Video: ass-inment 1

Hello everyone, Joe here, and sorry I can't do my usual intro today, but today, I know I said today twice, I am so sorry I'm getting redundant in my old age, but I will be doing my college assignment and posting it here in video form in case you're interested. Probably not, but it's worth a shot. I get it, because, shot types?
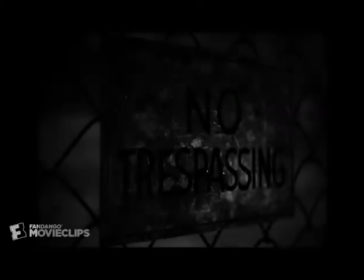31s
Shot? No? Oh, okay. So first, let's talk about Citizen Kane.
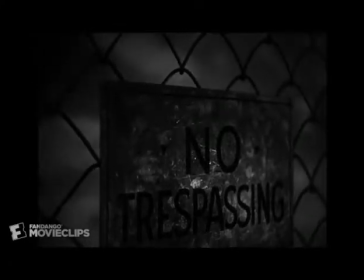37s
Now, this film has often been regarded as the greatest movie of all time,
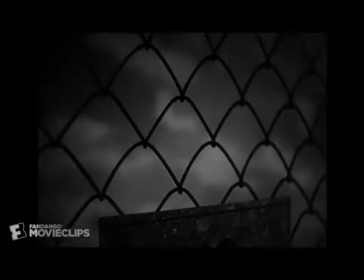42s
and yeah, I'd be lying if I said that it wasn't up there.
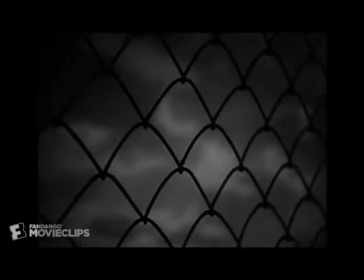47s
A good reason for this might be that it introduced a lot of filmmaking techniques that weren't seen in previous films.
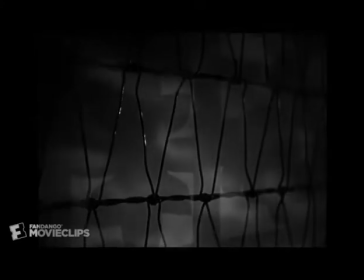55s
One of which being the graphical match. Now, in the first few establishing shots of the film,
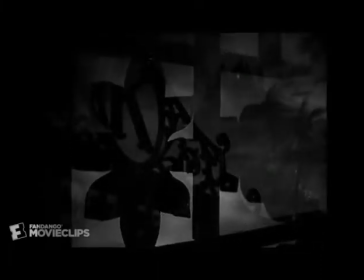62s
we're shown the house from multiple different perspectives, but the perspectives look different.
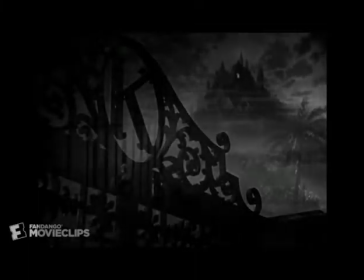69s
So, how can we tell that we're always looking at the same house? I'm gonna tell you, okay?
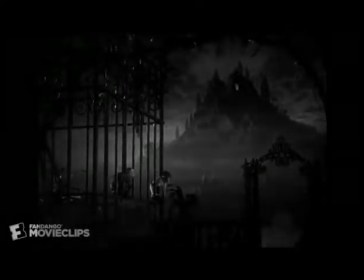77s
Because of the light shining from the window. And that light is your guide to the fact that you're focusing on the same thing and getting closer to it,
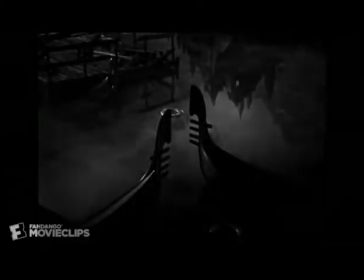87s
while also giving more detail to the landscape outside.
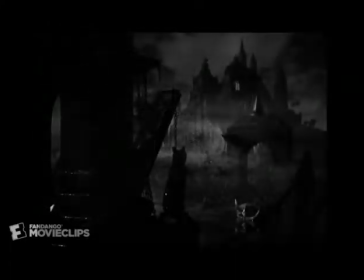92s
That is the definition of a graphical match, something that remains on screen that carries you through to the next shot.
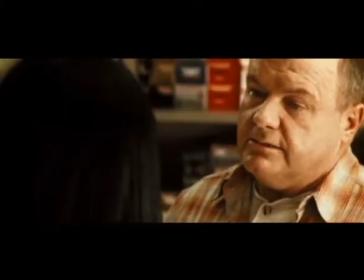100s
Truly a unique visionary. Now let's look at another example of a match on action from the movie Crash.
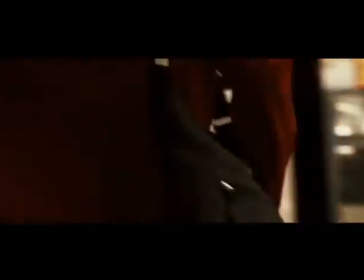108s
Why is it called match on action? I have no clue, because it's a fancy film term that no one else will understand.
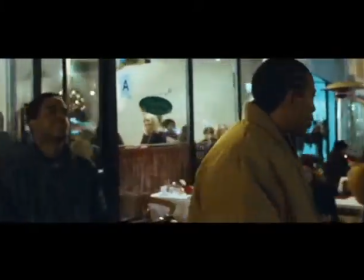115s
So, let me make it easier for you.
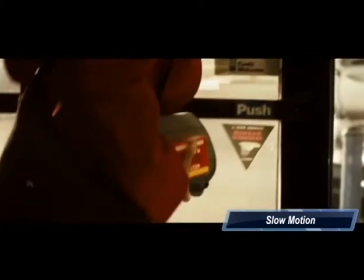117s
A match on action is defined as the movement of a character or object that's carried over from one shot to the other. Observe.
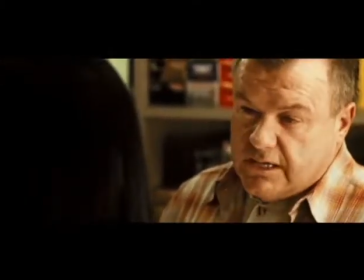130s You know what those are? Can I have them?
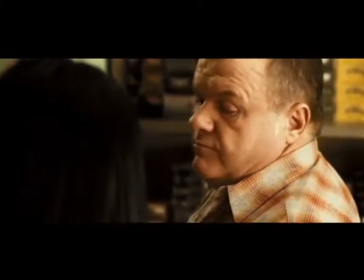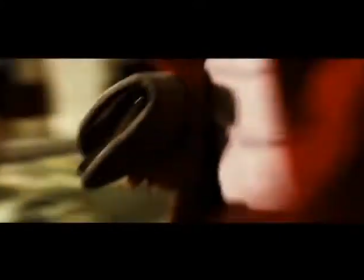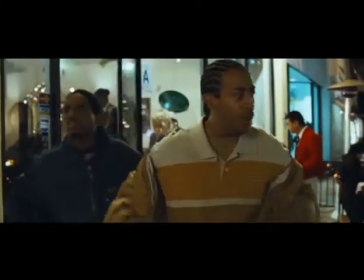142s Did you see any white people in there waiting an hour and 32 minutes for a plate of spaghetti?
Heh.
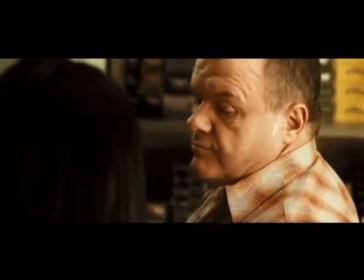148s
Racist. But that's not the point. The point is that when the character in the scene is opening the door,
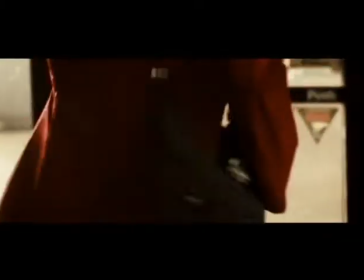155s
the film then cuts to a new scene of someone else doing the exact same thing.
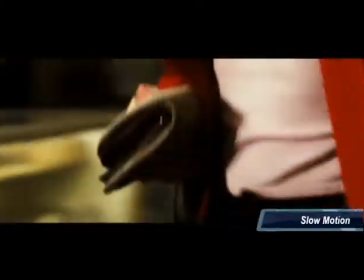161s
But the actions follow one after the other to look like they're the same, only to reveal that they're not.
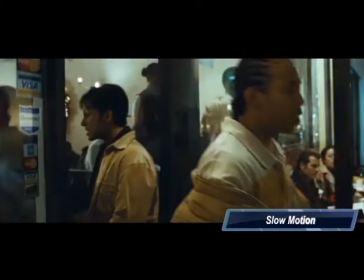168s
It's a clever trick that's still being used today. Parallel editing. Remember those horrible days of math class? A time where when you were chatting with friends or exchanging smiles with a girl you fancied, you were being told what parallel lines were.
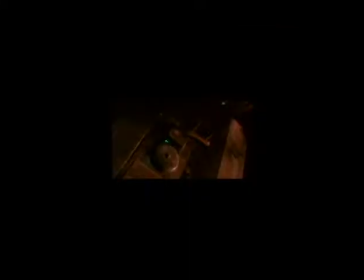186s
Well, I hope you held on to that information, because this is very similar, only it might not bore you as much. Parallel lines run alongside each other and don't ever meet up, exactly like these two scenes from The Silence of the Lambs. Now, if you haven't seen this film, then I don't know what you're doing here, but let me fill you in case you haven't. After the police arrive at this house, it looks like they're gonna bust in and catch Buffalo Bill. But wait, that's not them at the door. Oh my god, they got the wrong place. The scene tricks us by using, wait for it, parallel editing! The editor makes two separate scenes look like the same one by placing key moments back and forth between each other, like showing the police outside the house and Buffalo Bill inside, the doorbell ringing at the same time and showing the police's patience wearing out the longer he takes to get to the door, only to show that it's actually Clarice who answers the door, clearly demonstrating that these are two different things happening at the same time.
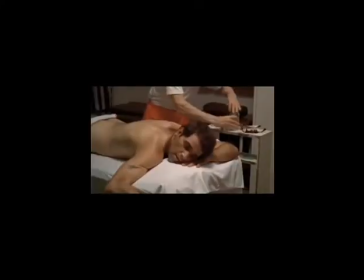259s
It's a neat trick that actually anyone can do. Now I'm going to talk about something very similar to parallel editing,
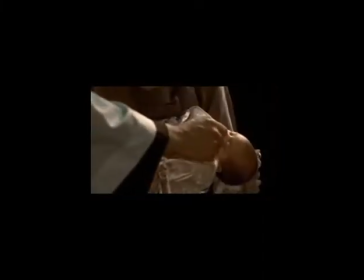266s
known as cross-cutting, from one of the greatest movies of all time, The Godfather.
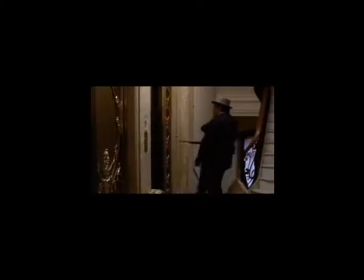271s
Now someone could actually look at this and see it as parallel editing, because you're seeing the parallels of the two different scenes, between Michael baptizing his child, oathing that he believes in God and renounces the devil,
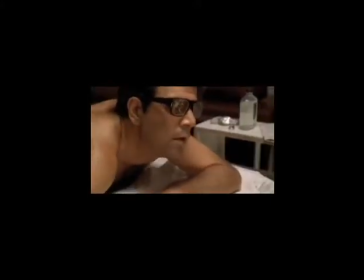286s
while his men are ruthlessly killing his enemies one by one.
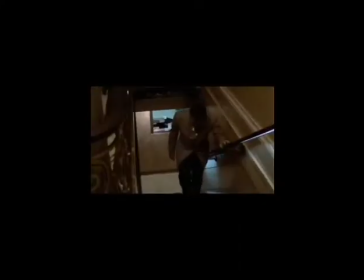289s
But the difference is that this isn't tricking you into thinking that this is the same scene, cutting back and forth, between the same thing happening at two different locations. This is just making a correlation between two opposite scenes
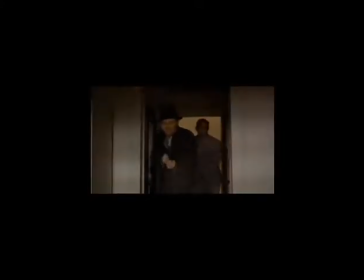306s
to add clarity to each of them and enhance the viewing experience.
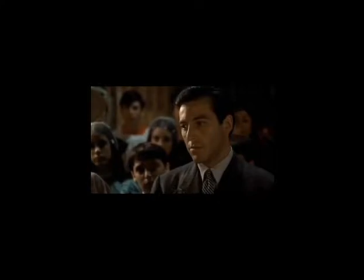311s
You see this all the time, something that doesn't fit with something else being put together with it,
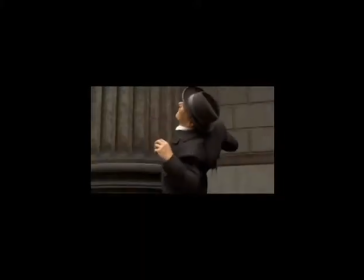318s
and I'm not sure why this works so well. Maybe it's because when something nice is put over something horrible,
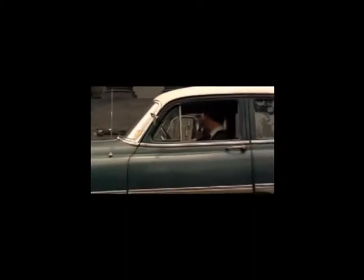326s
we subconsciously feel that the nice nature is trying to shelter or distract us from what's really going on,
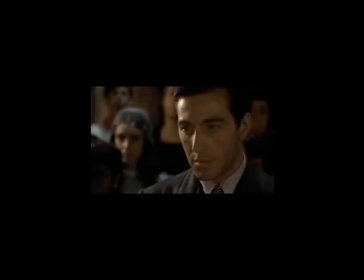333s
and that just makes us feel even more uncomfortable. Or maybe the creators were high, I don't know. But what I do know is that the overlapping of the church music, the loud gunshots, and the emphasis on violent realism makes this scene an iconic piece that's recognised amongst film buffs everywhere.
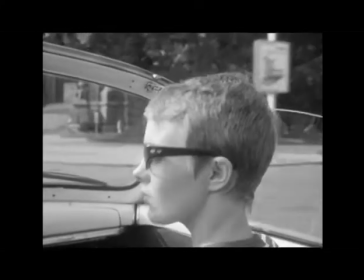353s
Now, Breathless is an old French movie that most of you might not have heard of before.
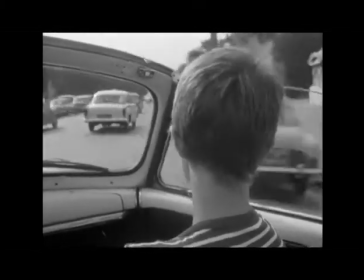359s
But a bit of background on this is that the director of the film had to cut down on footage to make the movie shorter,
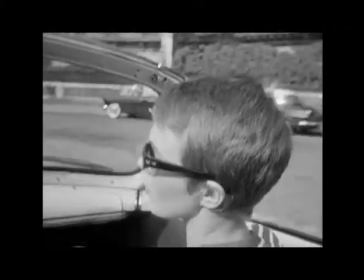365s
but he did it in a way that was actually experimented on later filmmakers.
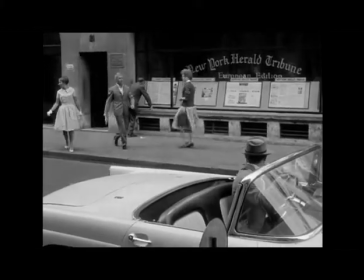370s
Now you see the woman exit the building and she's about to cross the road to get to the car, but the film just cuts to her across the road.
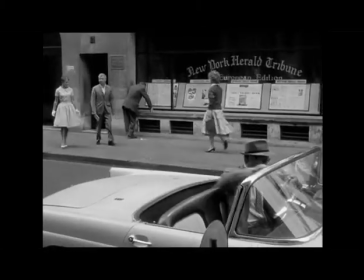379s
It doesn't actually show her crossing the road, but it doesn't need to because you can still tell that that's what it did.
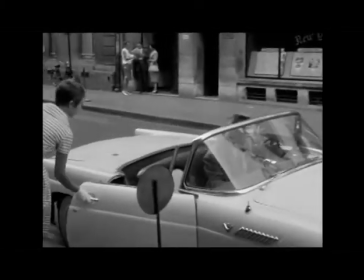386s
And in later areas of the film, it does it in a way that actually does something further.
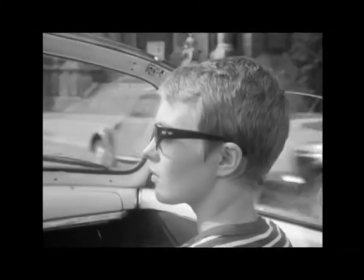392s
Like when they're driving in the car, it cuts to different locations to show the passing of time.
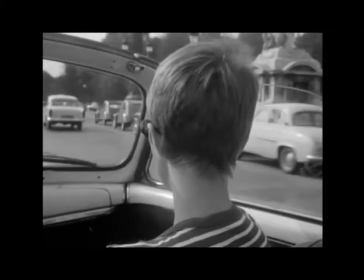397s
And this is used all the time in films, particularly today, as it was more experimented on. Now, let's take a look at Hunger Games.
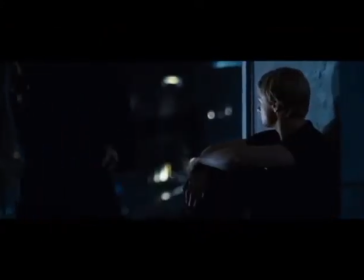406s
Now, as overrated as this film is, that doesn't mean that it doesn't get its basic shot types down, such as the reverse shot.
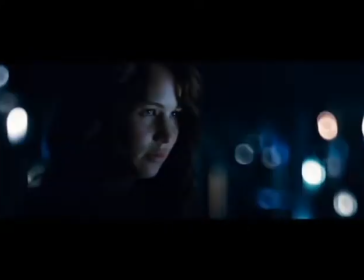414s
Now, this shot isn't complicated, just cut back and forth between the two different over-the-shoulder shots.
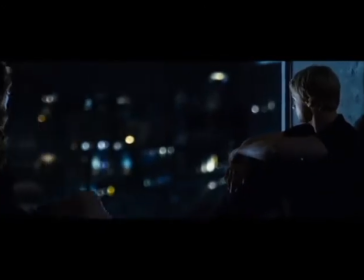420s
Or that sometimes they don't have to be over-the-shoulder, they can be point of views.
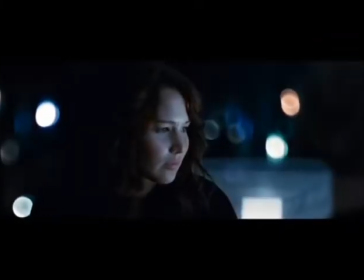425s
But the point is that it cuts back and forth between the perspectives of two different characters in a certain conversation.
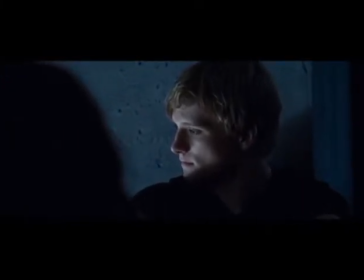433s
And it's used all the time when it doesn't want to show off any weird angles or big fancy tricks and whatever.
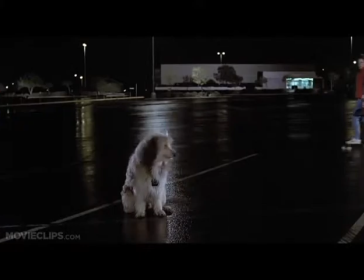440s
Simple, but effective. But while something like that might be easily noticeable, what's perhaps not as noticeable is an eyeline match in this scene from Back to the Future,
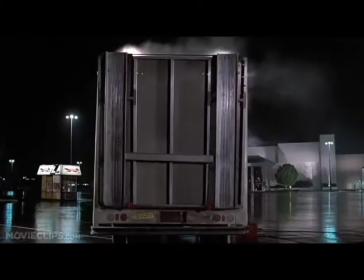452s
where Marty McFly looks at his dog and the camera keeps the eyeline of the two of them,
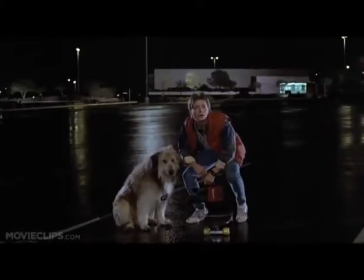458s
but then Marty looks at something off-screen that the audience is expected to look at from there,
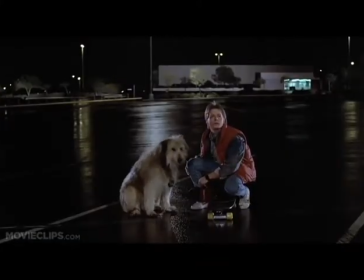465s
and he looks at something that is not only off-screen, but out of the eyeline that the camera is keeping place.
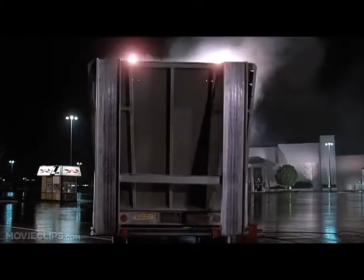472s
That's where you get into a little bit more complicated territory.